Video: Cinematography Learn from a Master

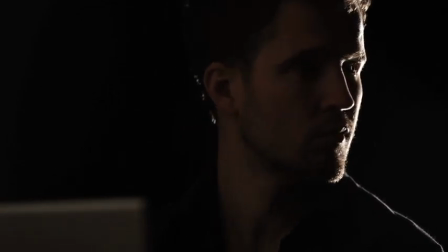(29:48)
This backlighting effect is most effective if the subject isn't looking directly at the camera. You can also light using just a backlight by bringing in a reflector and reflecting the backlight back onto the subject.
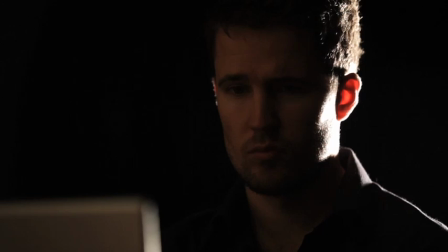(30:03)
The reflected light becomes a key light.
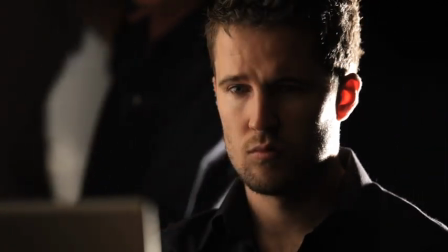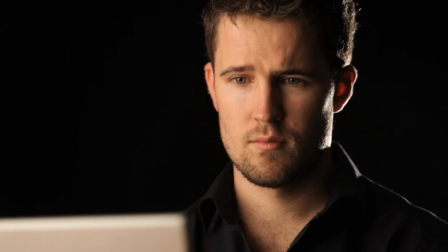(30:11)
Fill light is a light that falls on the front of the subject and illuminates the shadows.
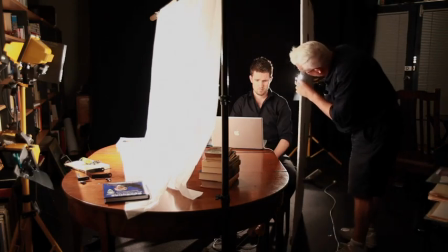(30:16)
Here, the reflector is providing the fill light, it's bouncing the light from the key onto the subject.
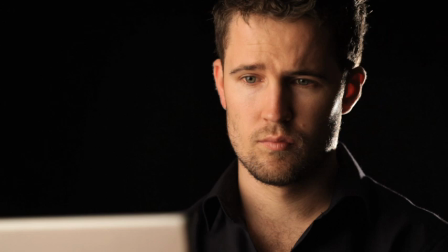(30:23)
High contrast means a large difference between the key light and the shadows. Low contrast means a small difference between the key light and the shadows.
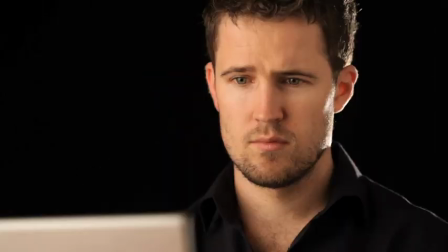(30:32)
When I bring the reflector closer, the contrast is low. When I move the reflector away, the contrast increases. High contrast and low contrast are neither good nor bad. They each serve to enhance your film, and you have to decide how you're going to use them. Also, with three-point lighting, remember that you never have to use all of the elements. You can use key, or fill, or key and fill, or key and backlight, or backlight and fill. Hard light and soft light are neither bad nor good. They're tools to use in your film. Hard light is light that comes from a single point.
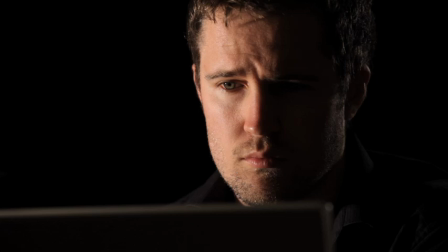(31:21)
Hard light is light that throws very hard defined shadows. Hard light emphasises textures and shapes. Here you can see that the hard light falling on our actor's face makes him look hard and rough and tough. Soft light, on the other hand, does not exaggerate features and textures and it can make skin look very smooth.
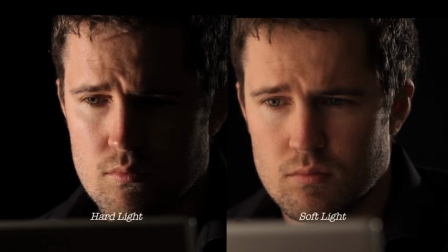The hard light and the soft light that we use in this example is the same light source.
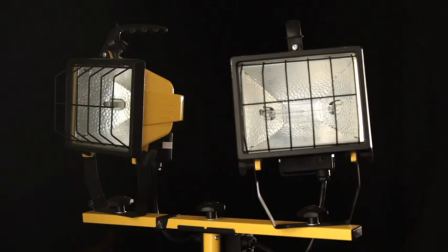(32:00)
It's a work light from a hardware store and it's quite cheap.
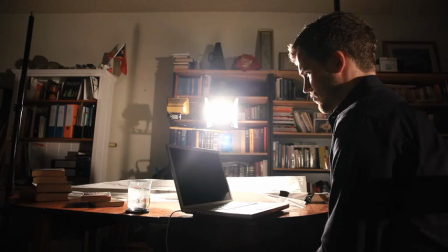(32:04)
The difference is that when we make it into a soft light, we take tracing paper and place that between the light and the subject. Soft lighting doesn't mean weak lighting. It means light that is coming from a large area.
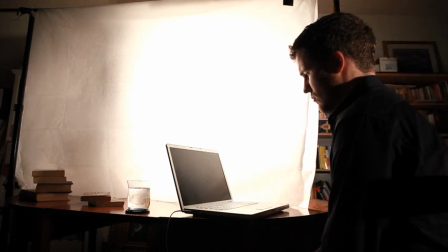(32:20)
What we've effectively done is turn the tracing paper into one large light and therefore light is coming from all angles. That means that there are no shadows and the light falling on the subject is very soft. Ideally, from the subject side of the light, you shouldn't be able to see through the tracing paper where the lights are.
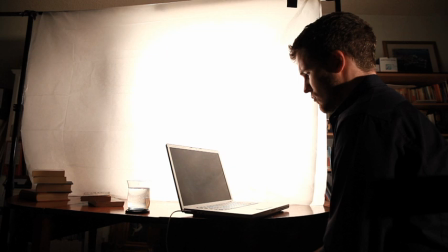(32:43)
It should just be a large, smooth vision of light. When you use a light softening tracing paper, try to get the paper as close to the subject as possible and as far away from the light as possible.
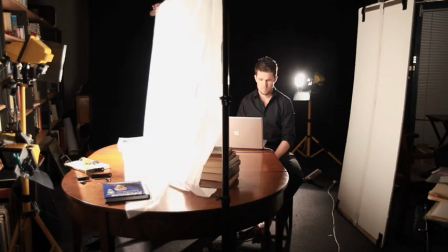(32:57)
This will give you the softest result. Another way to get a good result is to use two layers of tracing paper with about an inch of air gap between them. The tracing paper is dressmaker's tracing paper and it can be bought cheaply from a fabric store. If you're in a situation where it's not easy to light through the tracing paper, maybe you're in a tight space, you can always try bouncing light off the wall, even if the wall's the wrong colour, because you can take the tracing paper, stick it on the wall, and then bounce the light off that. Just remember that the lights are hot, and so whether you're lighting through the paper or on the wall, you don't want to burn the paper and you don't want to damage the wall. Another Another way to look at things is to use a hard source from different angles.